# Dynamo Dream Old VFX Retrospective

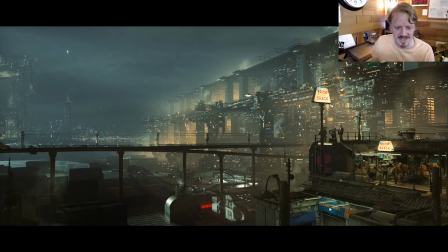28:50 And I don't know, it's one of those things where it invites you to come in and look at the details, but at the same time not too close, because these are obviously just like the same people in kind of the same configuration. So I kind of kicked myself about that a little bit. But yeah, the same thing here.
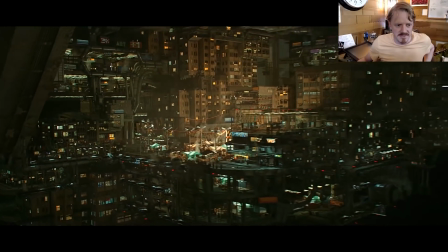29:06 This would all be really cool stuff if it were just in the background, but if you're just supposed to sit and look at it for like 6 seconds, it's like, what am I looking at?
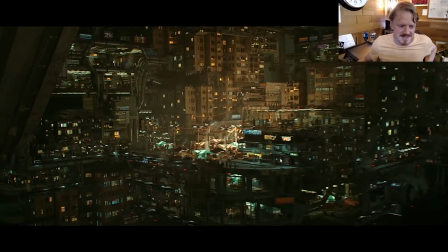29:13 Like the market? Yeah, that's kind of just some low poly market models.
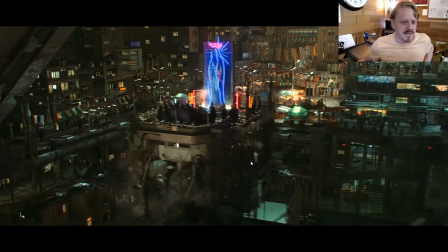29:16 And so towards the end I created this bit, and so now it's implied the subject is this foreground
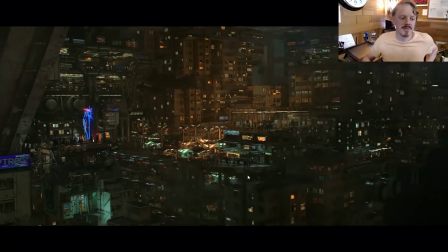29:23 area where all these people are looking at this big statue, and so everything else is still there, making everything feel nice and rich, but it doesn't feel as if it has to be the subject.
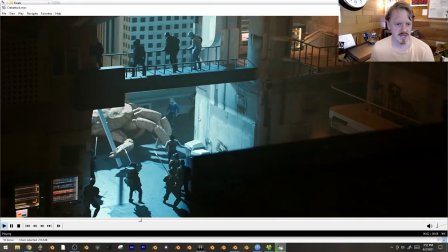29:31 Here's the original version of this shot, just kind of to see how it reads in the edit.
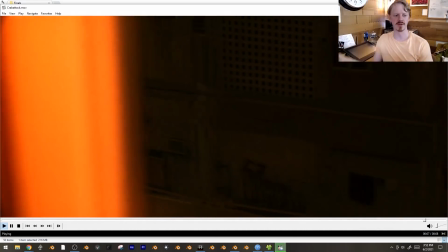29:35 I'll render out a preview and I'll drop it into the edit just to see how everything flows, especially because the camera's moving and the train is moving and all of that.
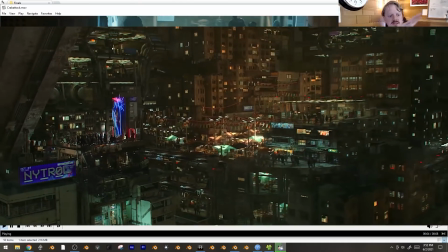29:42 I wanted to see how all of the shots would interact.
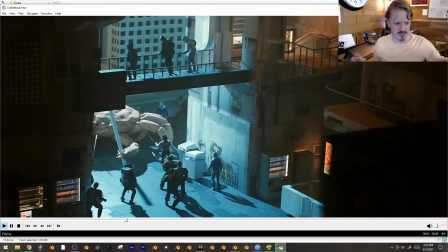29:46 And sometimes I have bright lights passing by on Caitlin as she's sitting there, and so I tried to make things kind of blend between shots, and previews were a great way to do that.
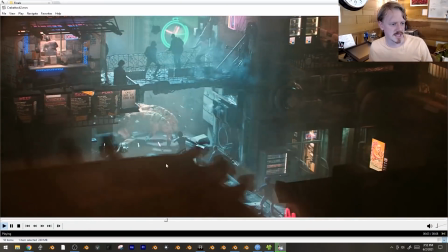29:54 But yeah, I think this is the original version, and I just had so much haze going on here.
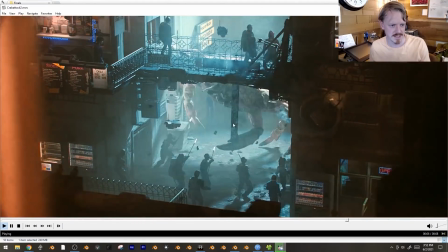29:58 Like, you can't even see this back wall. It's a very, very bright shot, and I was trying to do that compositionally just to make it read.
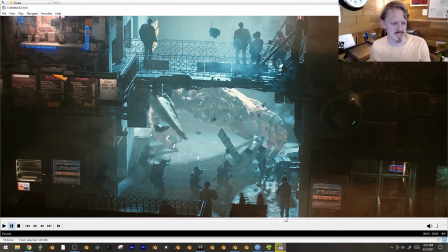30:05 You know, here's the center, here's the silhouette of the bridge. You can really read what's going on from like a silhouette perspective, but the realism, I think, was lost a bit.
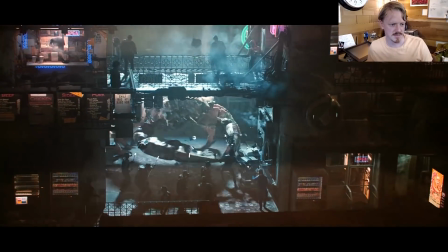30:13 So this was the final, just a lot less haze, and maybe it doesn't look better, but it feels, I don't know.
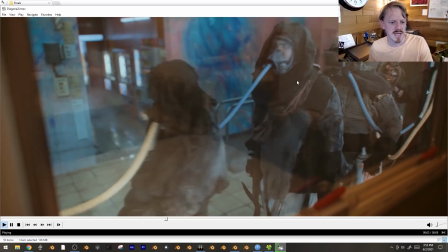30:20 This was the first version of this shot, which it just looked very, we made a apocalyptic, you know,
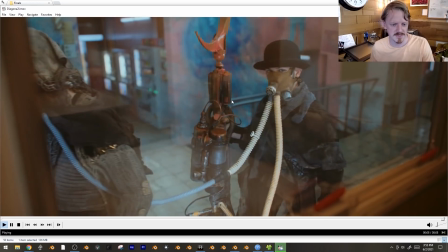30:25 sci-fi movie in our garage and put on all of like the tattered stuff on our heads.
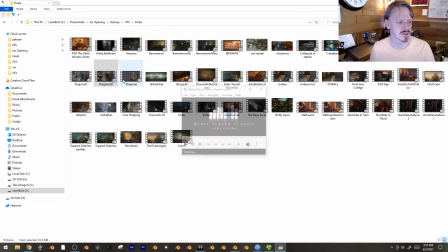30:31 And so I did the tutorial talking about turning them into robot dudes, which just kind of feels like a weird world thing.
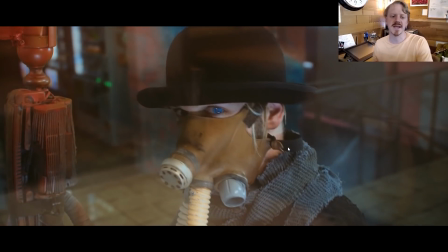30:40 I knew I wanted Nate to have this kind of digital eye, and the idea was that was going to be an artifact from people who used to pilot like the giant robotic like mechs back during the Lobster War,
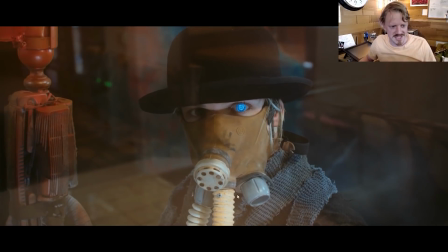30:48 which is why Chris also has one. But this was just looked a little bit too sci-fi, like the glowing eye, and I don't like glowing eyes,
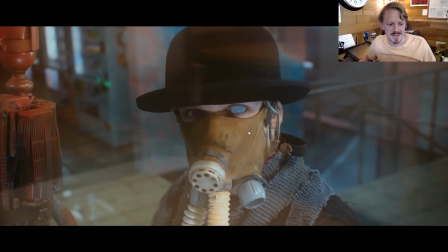30:56 so I ended up giving him the milky eye, and I like that a lot better.
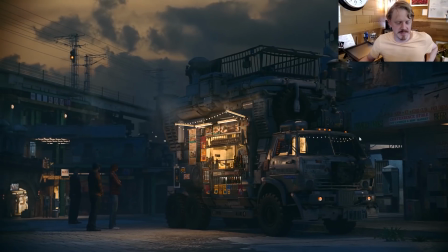31:00 This was an old version of the big shot, where she was just going to be going up and buying a taco here. I actually like the vibe of this. This feels very much like late dusk, you know, somewhere near the ocean in Los Angeles or something. I don't know. It kind of just has a bit of that vibe.
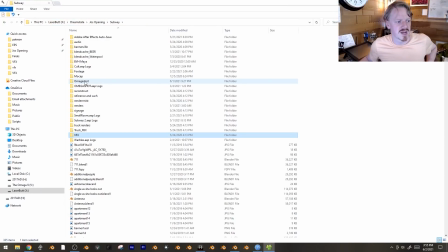31:16 But yeah, this became the Omega shot, which was my folder directory name for the 2-minute shot with the elevator.
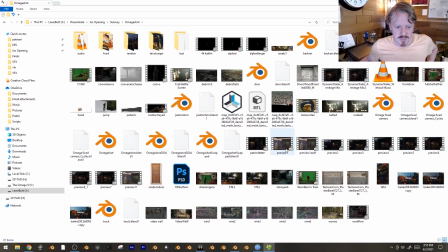31:24 I have a bunch of previews of this,
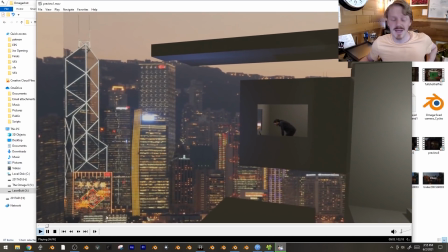31:26 because again, it's just very iterative, and because I was saving it with Eevee, I would just hit render before I went to bed, and I'd wake up and I'd be able to see what everything looked like,
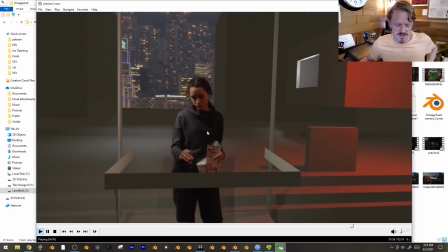31:35 and just start, just trying to get something watchable as quickly as possible.
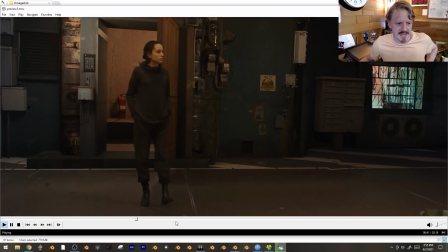31:40 I was at this stage by basically like the end of the second day, and so I was feeling really, really confident.
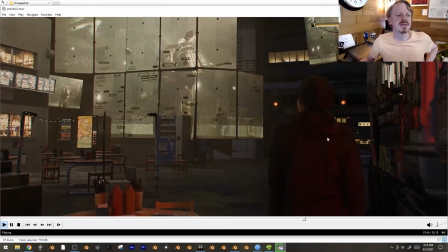31:47 I was like, man, look at this, I put this together so quick, this will be fast. And then I just kept adding tiny details and
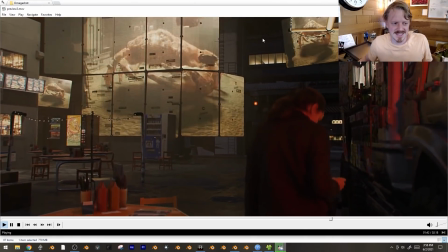31:54 refining until I ended up taking, you know, like 6 weeks, 5-6 weeks on this shot, and this is where it looked at the end of the second day.
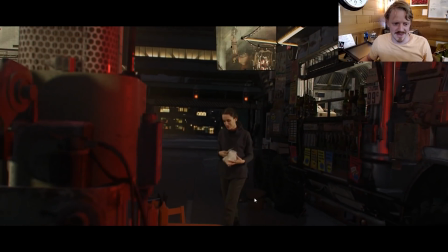32:02 So you can see it's very much that issue of diminishing returns, but like there's so many little issues that just took a really long time to figure out how to address.
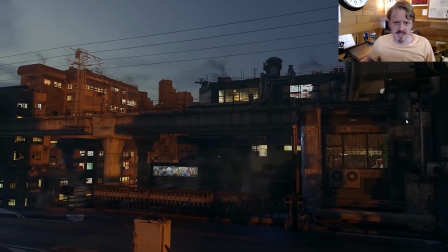32:11 I actually, the episode is cropped to like some weird aspect ratio, cropped off the top and bottom,
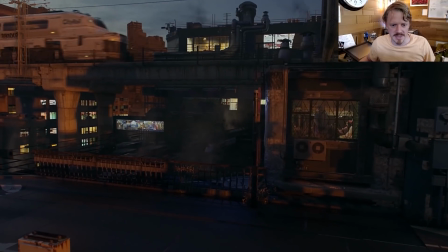32:17 but I did this shot in full, you know, 1920 by 1080, and this really showed me I liked having this space,
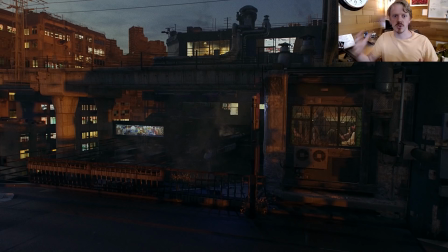32:24 especially for environmental type storytelling. I liked having that extra bit on the top and bottom.
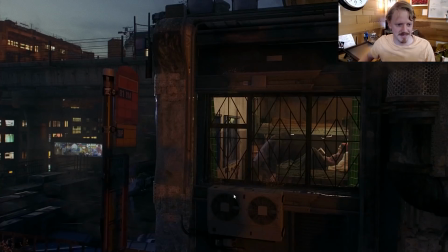32:29 I like verticality. I like, you know, things going up and down, and you can look up, you can look down.
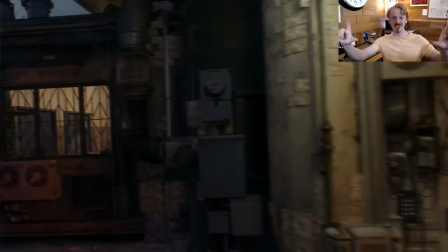32:35 The really widescreen format is great for like, you know,
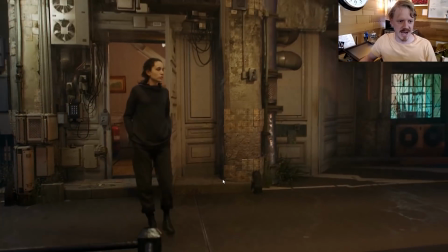32:39 widescreen epic stuff, but I want people to be crammed into tiny little spaces,
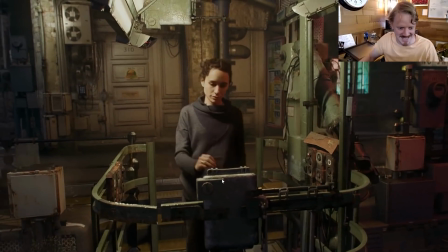32:44 and which means I want as much space to work with as I can get. And so future episodes are going to be full screen like this.
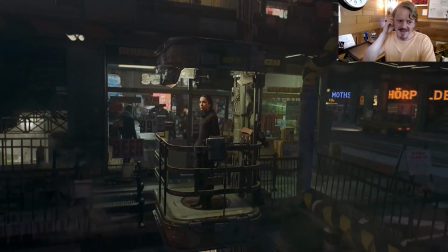32:52 There also used to be a thing, there was just a stigma, you know,
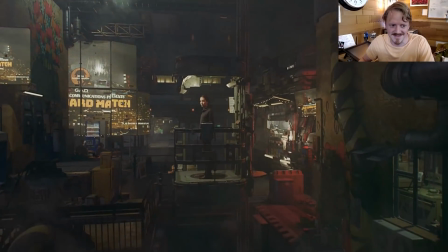32:55 I learned doing all of this back in like 2002 or whatever, when you wanted everything really wide because that's what movies looked like,
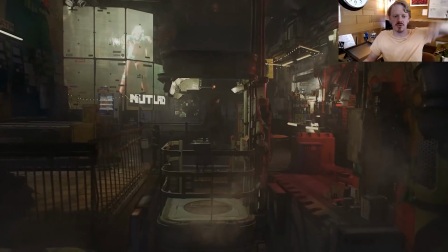33:02 and television was full screen, and so everybody cropped all their stuff.
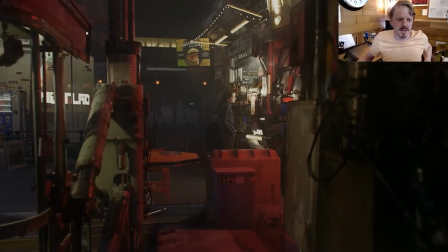33:07 But now, like, this is what, you know, half of the good media we look at,
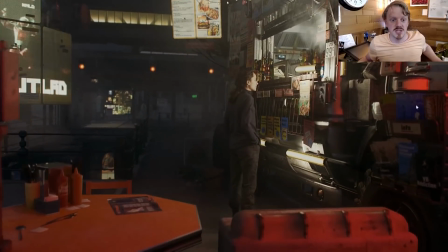33:12 this is there isn't that association with production value and a full screen 16:9 render anymore.
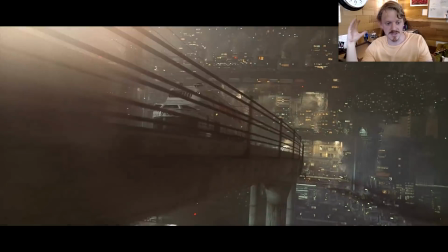33:18 This is one of those shots that I was so excited to do when I first hit render, you know, a year or two, I guess a couple of years ago.
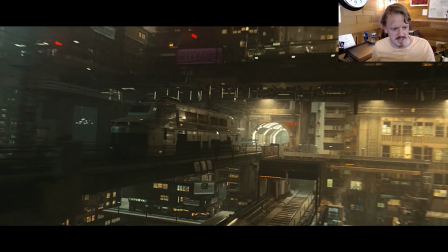33:26 But now it drives me crazy. Like, this is a train. You can kind of get a sense of how big a person would be.
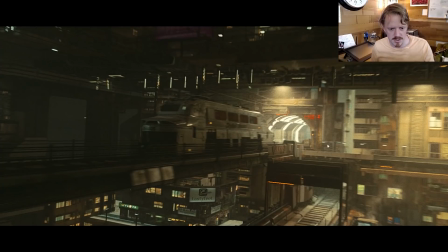33:30 And here's a vending machine. That makes sense. But also, like, these are little vending machines. And these are streetlights.
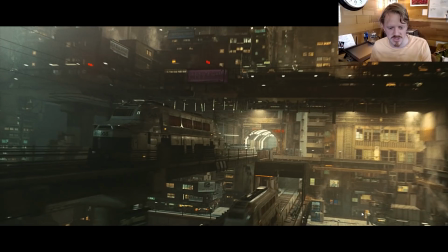33:36 And none of this scale makes any sense. There's no sense that anybody ever goes outside and walks around here.
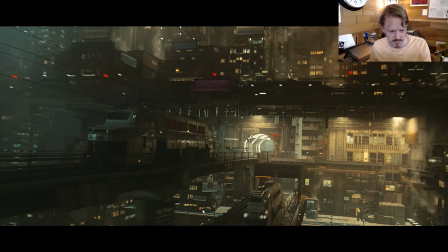33:41 Like, here's an entire, like, 3-story building about the same height as this train.
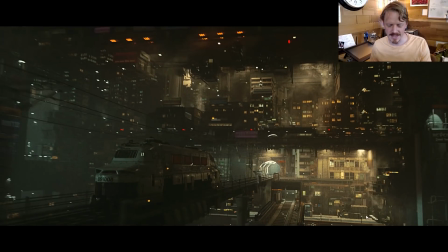33:46 It just started to drive me crazy. And I knew I could add, like, some sort of Coney Island pier or something with, like, a Ferris wheel or whatever.
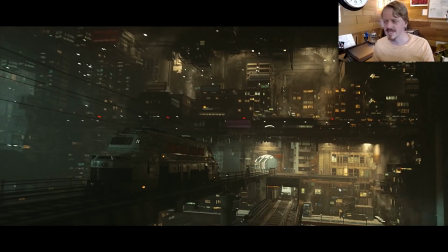33:54 I was like, oh, I could put life all over this place. And so I was going to take a couple more days and redo all of this shot. But I was talking with a friend who was like, Ian, you don't have to make every shot crammed full of stuff. You can have you can have that contrast, and that made a lot of sense to me.
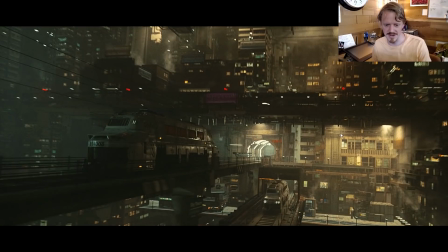34:14 The scaling issues still bug me like crazy, and also the render issues. You can see right here is I did a volumetric render, which I didn't really have enough samples.
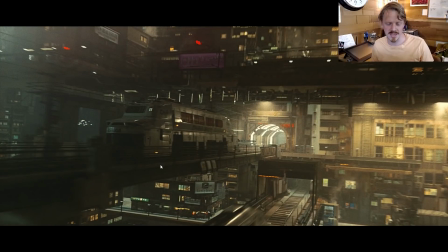34:22 This already took like so long per frame,
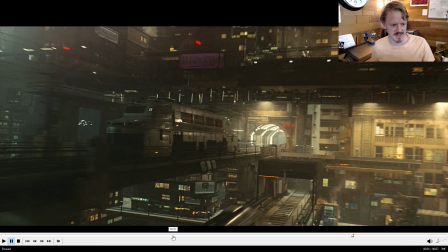34:26 but yeah, this is probably the shot that I'm least happiest with in the episode, just because I have in my head the shot that it could be,
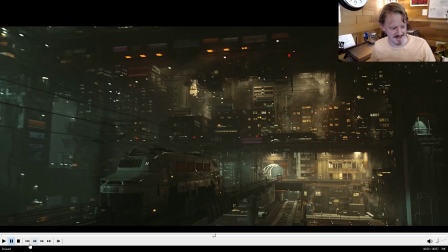34:35 and this is so far from it that it bums me out a little bit. Oh yeah, this was originally when she went in the bathroom.
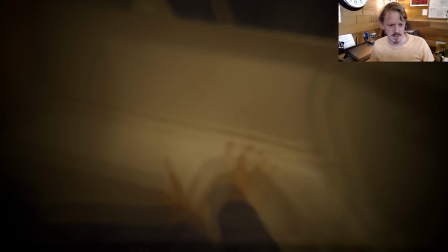34:41 I had this kind of like sicko vision. Whoa, whoa, whoa, whoa, whoa, whoa, whoa, whoa, whoa, whoa, and I couldn't figure out a good way to do
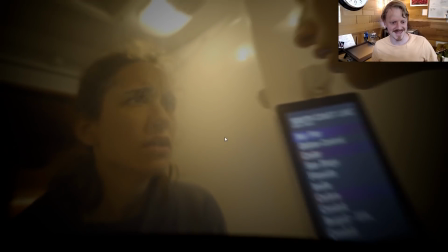34:47 it. So fortunately, I didn't end up going with it. And I guess actually I'll end with this.
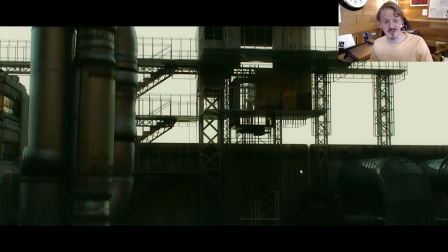34:53 This was my first project I ever did with Blender 2.8, so all of the changed hotkeys were driving me crazy.
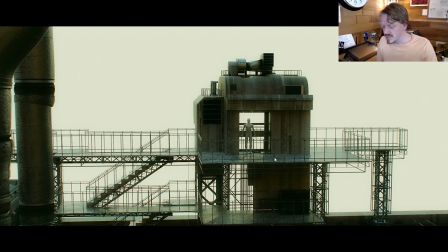34:58 And it's kind of reminds me that like most of the stuff we filmed for the episode was not originally, like, that episode didn't exist for the longest time. I was trying to make this complete other story, and I ended up just kind of like remixing everything to try to massage it to work. Originally, she was going to come to the wall at the top and look out for the desert,
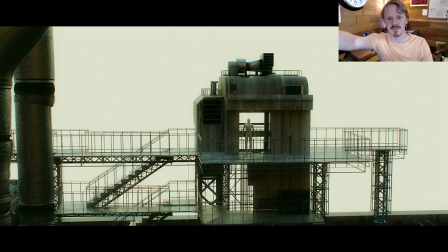35:18 to the desert as she's waiting for the plane that her brother's on to fly in, and that's where, as she's waiting, she was going to see the robot crab battle out there, and they were going to be killing. She and a friend were going to be killing time. None of that ended up being in the final thing, and obviously turned into, she gets on the train and does that whole thing.
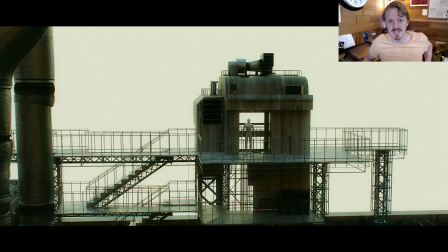35:37 So what I'm really, really, really trying to do now is just I've been going nuts the past couple weeks trying to dial in the next episode as well as I can, so that one, I don't have to feel as if I didn't do the story as good as I could. The first episode, it is not a great, like, ideally the experience is pleasant and it won't turn anyone,
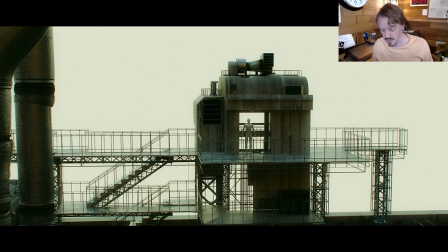35:57 off really, at least not too much, but I really want to nail the storytelling in the second one. I like the fact that the first episode has room to kind of have a vibe and kind of casually just watch people like live a bit, but I don't want to have that be like,
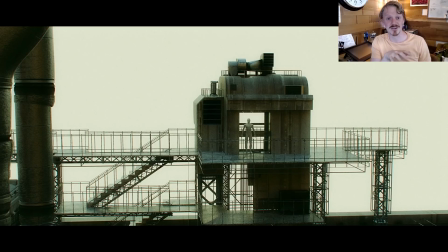36:12 that's not mutually exclusive from also having a character with agency actively, trying to do a thing. So I'm trying to find that balance a little bit better. And so, and I also, if I have the entire thing scripted out,
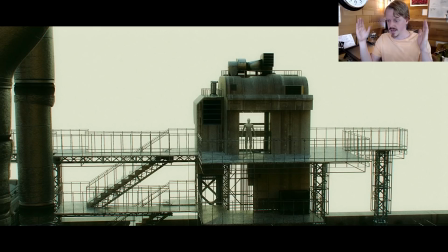36:26 that means I can just schedule a bunch of shoots for ideally like a 1 week, 1 month period where we just get everything in the can, so it isn't this thing like with this episode where we'd film something, then 6 months later we do another shoot, 6 months later we do another shoot, and all of the ideas are slowly evolving over time,
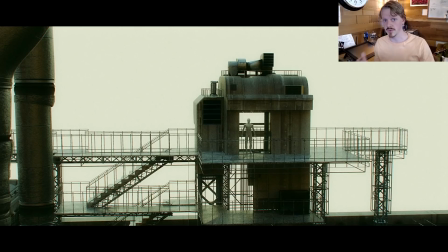36:42 which again is nice, but it's one of the biggest reasons everything took like 3 years. So yeah, that's kind of where I'm at right now. I'm talking with a bunch of friends, brainstorming things. It's been really fun. But yeah, hopefully this was sort of interesting. I don't know.